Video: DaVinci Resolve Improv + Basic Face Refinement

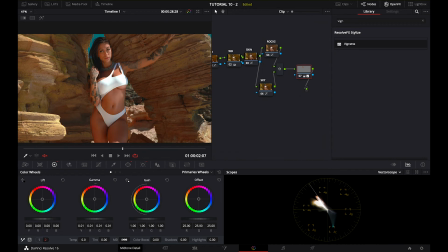(16:09)
We're going to use the midtone detail, and instead of moving it forward, which will create more detail and more contrast, we're going to go like -10,
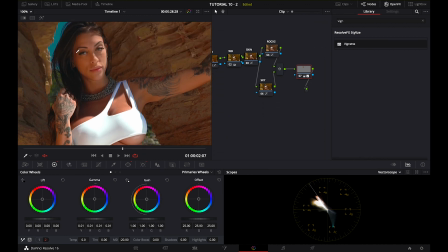(16:24)
-20, and I'm not sure if you can actually see it here, but it makes her face softer.
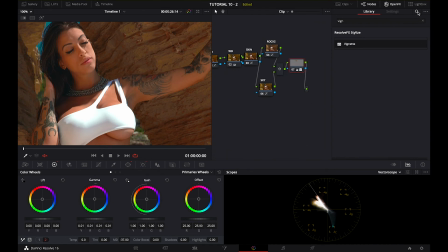(16:38)
Another thing that I would like to experiment with is to see if we can actually get the face refinement right. Well, if you don't have a paid version of DaVinci Resolve, then this may this may not actually work. If you don't have a paid version of DaVinci Resolve, then you don't have this feature.
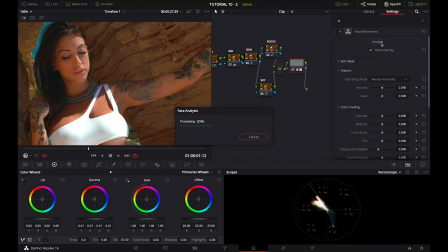(17:03)
But if if you're serious about this niche, whether it's a hobby or whether it's a profession,
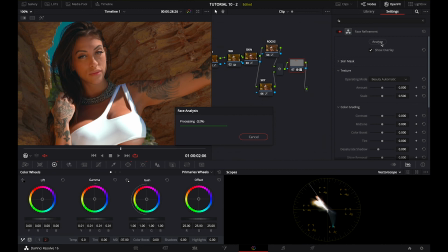(17:11)
then I really advise you to get the license of DaVinci, because it's an amazing software. It's very cheap, but the features that you get, I mean, even 5 years ago or 10 years ago,
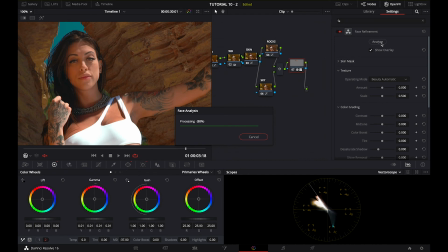(17:27)
we couldn't have dreamed about a piece of software like this. And so the face refinement creates a mask. Yeah, it's a little bit off, but maybe we just got it right.
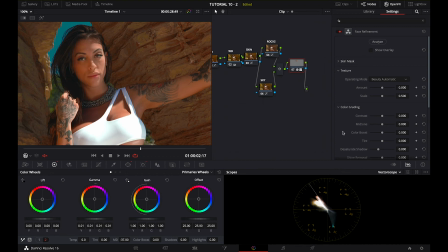(17:43)
I must say I don't have too much experience with it, but what it does is it creates an overlay over her face. It identifies her face, and we can actually choose to
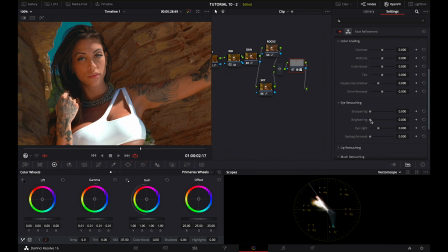(18:00)
adjust different parts of her face. And so let's say we want her eyes to be brighter, and then we can do it like this, and
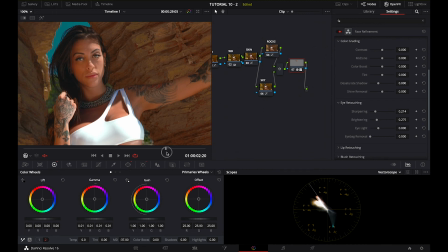(18:14)
apply some sharpening as well, and it really creates quite a cool look. I'm not sure if the mask got it right, because sometimes it gets a little bit off, but I think it's pretty cool.
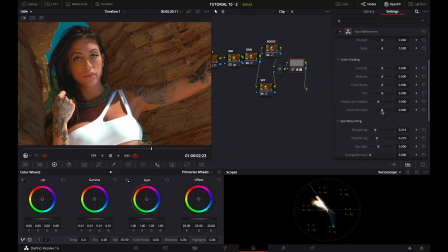(18:33)
One other thing I want to do is let's experiment with shine removal, which eliminates those more extreme kind of highlights.
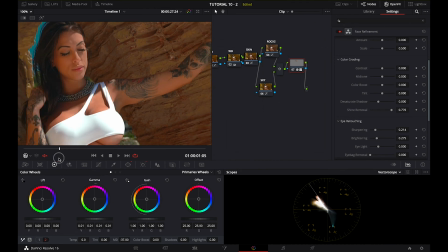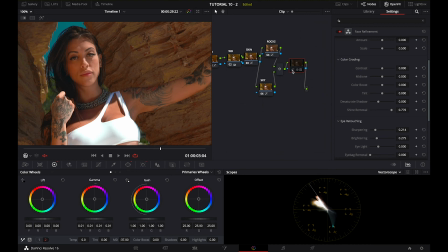(18:50)
Again, if I turned off this node, then you can see quite a huge difference. Let's go to eye retouching again. The highlight, this is probably the easier one.
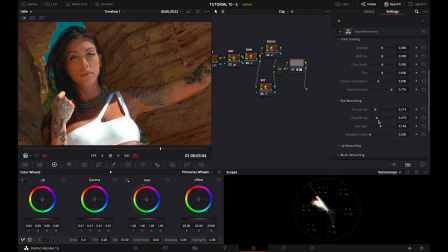(19:09)
Adds some light to the area of her eyes, and the eye bag removal, well, it speaks for itself. I don't think that she needs it. Again, I don't want to make a look that looks too fake. Her eyes can be less bright. There we go.
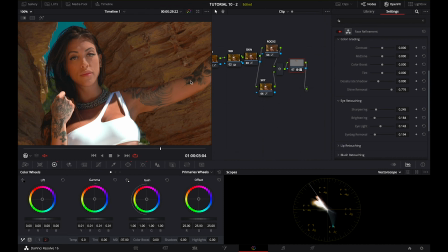(19:29)
But yeah, when you're doing like beauty videography, etc., this is just super cool. And it's such a powerful tool. Lip, let's see if we can add a little bit more saturation. You probably won't even see it here, but
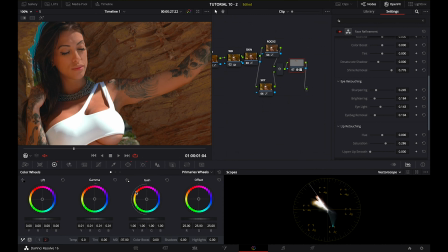(19:52)
it looks pretty cool.
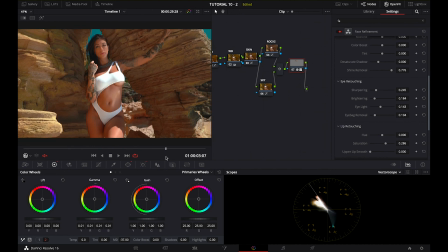(19:57)
So now we have, wow, it looks really cool. I really like the look. So without this whole mask, you know, it looks like this.